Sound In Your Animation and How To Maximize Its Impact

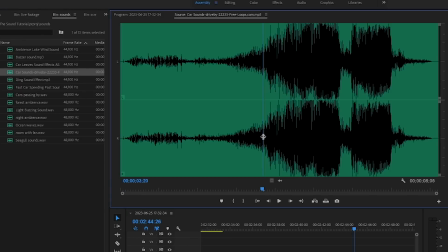And now let's do one more. Not that one.
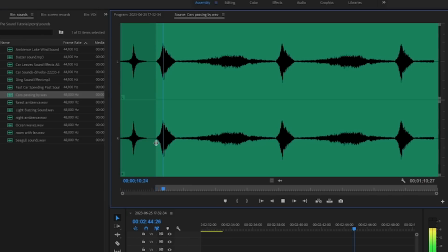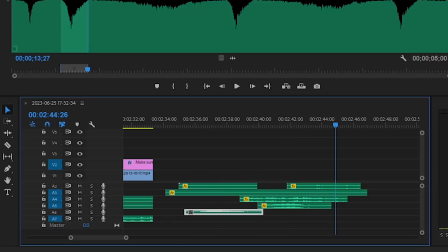Okay. That's our last one. Let's put it at the very start here. This is a very short clip.
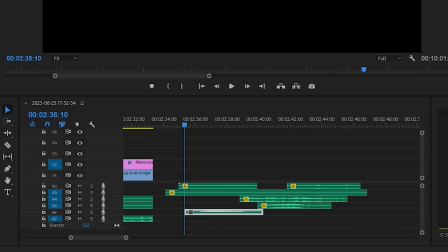It's only about a few seconds long. However, it should sound how we want it to sound. Alright, y'all. Now let's just sit back and relax and enjoy the waves.
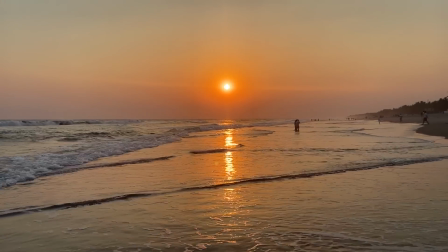It's like I'm really there. Alternatively, next time you're on a beach, you can also just record a video And then you can just put that into the background of your video itself. Do not do this trick if you're trying to make a war film. Now this is ambience. This is the natural sound of your setting.
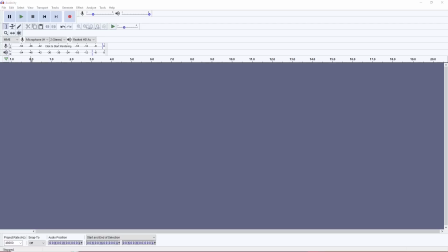This is so important because without this, your video will be empty. And just a quick tip, go on Audacity and just let your microphone record like 2 minutes of your room.
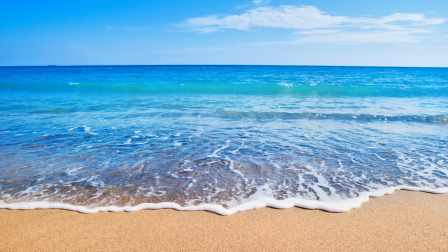Let that run under any scene you have that's indoors. Atmosphere is so important, and like 50% of it is made up with your ambience.
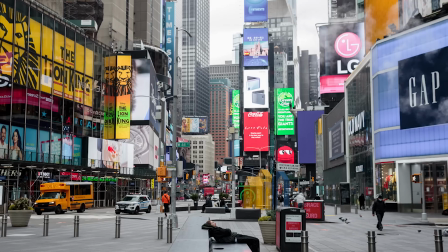But ambience is really just a mixing pot of sound effects that are meant to play throughout the scene. So what about more action-y sound effects?
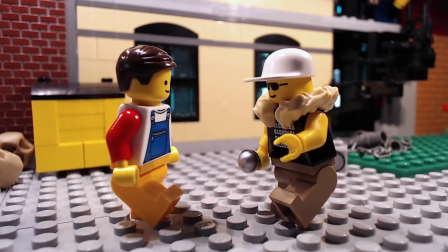What about stuff that's supposed to play at certain times? Like footsteps. Or the sound of someone walking through the door.
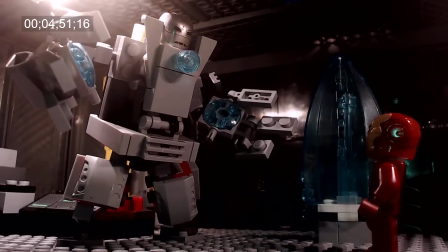What about something a little bit more specific? Now, maybe some of these sound effects we could safely record ourselves.
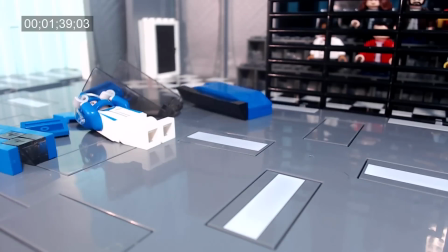But some of this stuff is a bit too specific, and not all of us got sound design knowledge to make some of this stuff on our own.
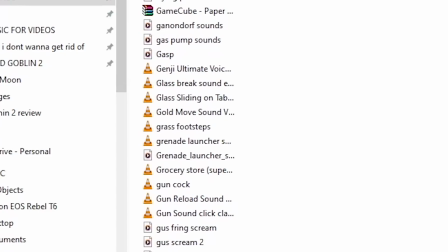Like, how'd they make that? Some of these specific sound effects can be really hard to find. You gotta know the proper keywords, and especially onomatopoeia.
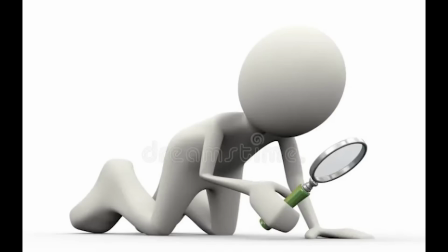Being able to search the right things to find what you need is a very useful skill, and I recommend that you learn it.
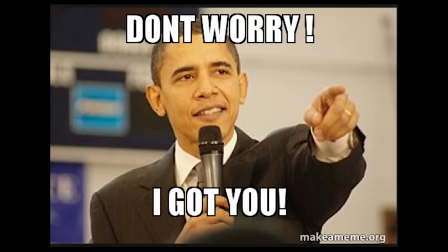But in the meantime, I made my sound library available for download in the description, so go check it out if you want. Video games can be a really good source of sound effects, but make sure you don't get into the habit of relying on them because you do want to figure out on some level how to make your own. Now, as a quick demonstration, allow me to input some of these sound effects for this shot of Daredevil running from Green Goblin's bombs. I'm serious about this shit, bro. Now, this segment is actually very long, so if you want to skip all this, just skip to here.
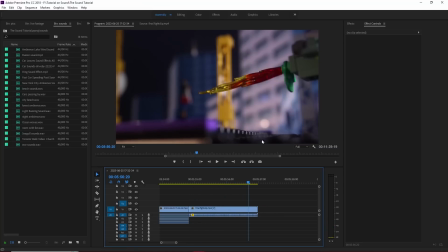But there is some important information in here, so this shot. A couple bombs being thrown, Daredevil runs, and then the Green Goblin chases after him on the glider. So what I need first is some explosion sounds.
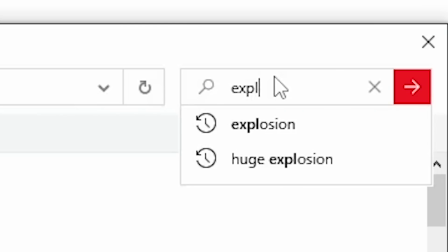I think I want to work on that first. So I'm gonna go into my sound library, look for some explosions. I have a lot of explosions saved up now.
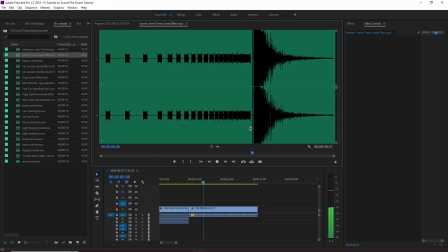So let's see how this one sounds like. Now that sounds powerful and punchy.
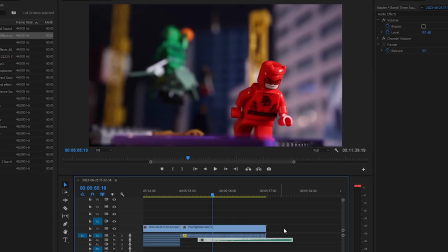I like that. So let's put it in. That's way too loud. All right, so that's one.
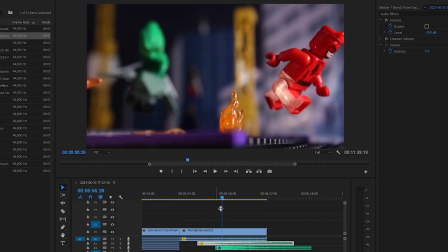Let's actually use the same bomb sound effect for both explosions, but we're gonna find a way to differentiate them in a bit, and you'll see how.
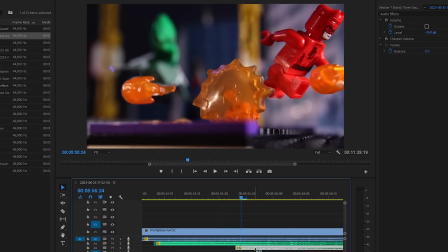And the exact same volume as well at negative 18.9 decibels. Oh yeah, one more thing about whenever you want to make videos and stuff.
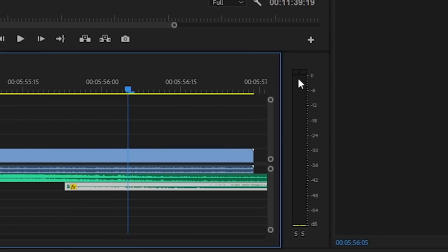Make sure that your audio is never peaking. You never want it to go past negative 6 decibels, okay? I feel like that's, like negative 6 and negative 12, that's the sweet spot. That's where you want to stay in. Anything more than that is crazy.
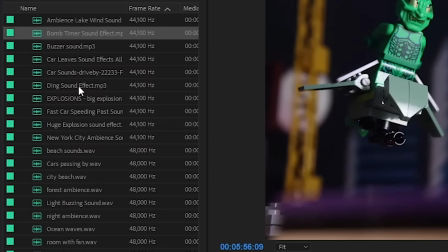And it hurts your audience's ears, and you don't want to do that. Okay, so we got 2 sound effects right there, but let's also add a little bit more of a pop to one of them at least.
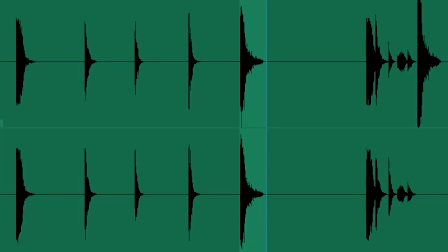So one cool thing you can do is you can combine multiple sound effects at the same time, so that way you can give it a bit more of a unique punch. And it can be really useful for differentiating sounds,
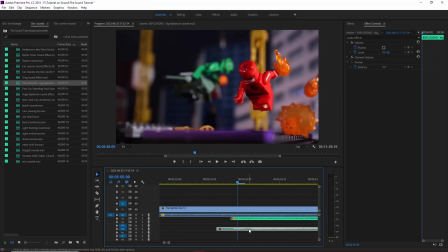especially if you have a lot of the same sound effect type going on. Like this scene is gonna have a lot of explosions, so I imagine I'm gonna be doing a lot of this to sort of make each explosion sound similar but also different. All right, so let's see how that sounds. All right, so I actually want this one to be a little bit louder because I do like that initial punch it has.
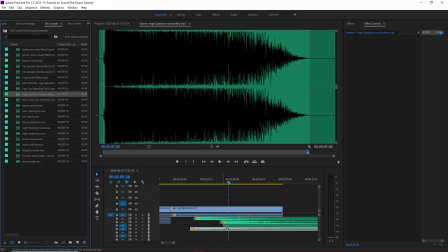I'm not even gonna play that. I know it's gonna break somebody's ears. Turn that down. Let's see how it sounds.
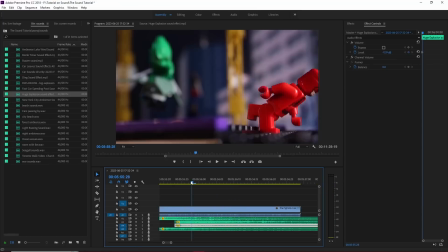Maybe they're a little bit too distinct now.
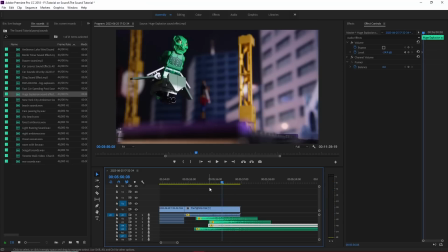I think it's a lot better because you can still hear it, but it's not like powerful.
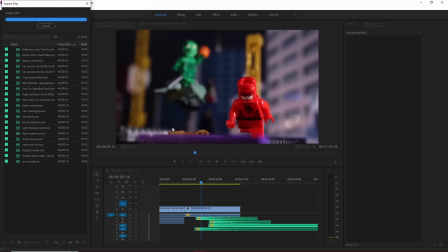Like so, the sound of the bombs exploding. So a little running gag I want to have with these goblin bombs, specifically the ones in my videos,
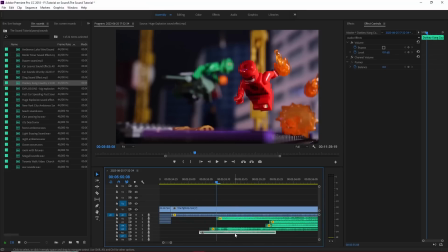is I want them to make a little screaming sound like in Spectacular Spider-Man, but I want the scream to be the explosion sound from Donkey Kong Country 2 whenever you kill one of the enemies.
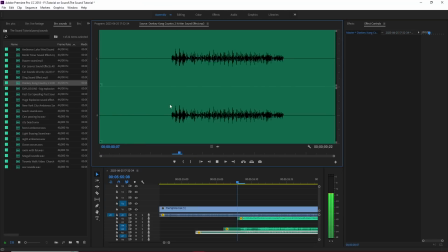So it sounds like this. Check it out. Boom.
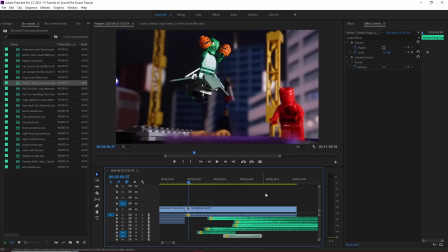Nope, that's not the right one. Boom, Control V. And now I have to focus on Daredevil's movements as well.
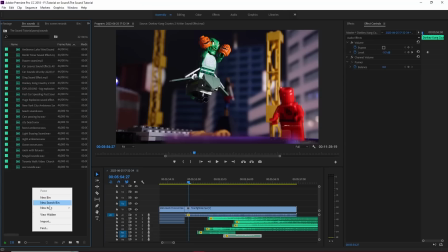So I'm gonna give him some whoosh sound, some whoosh, a whoosh.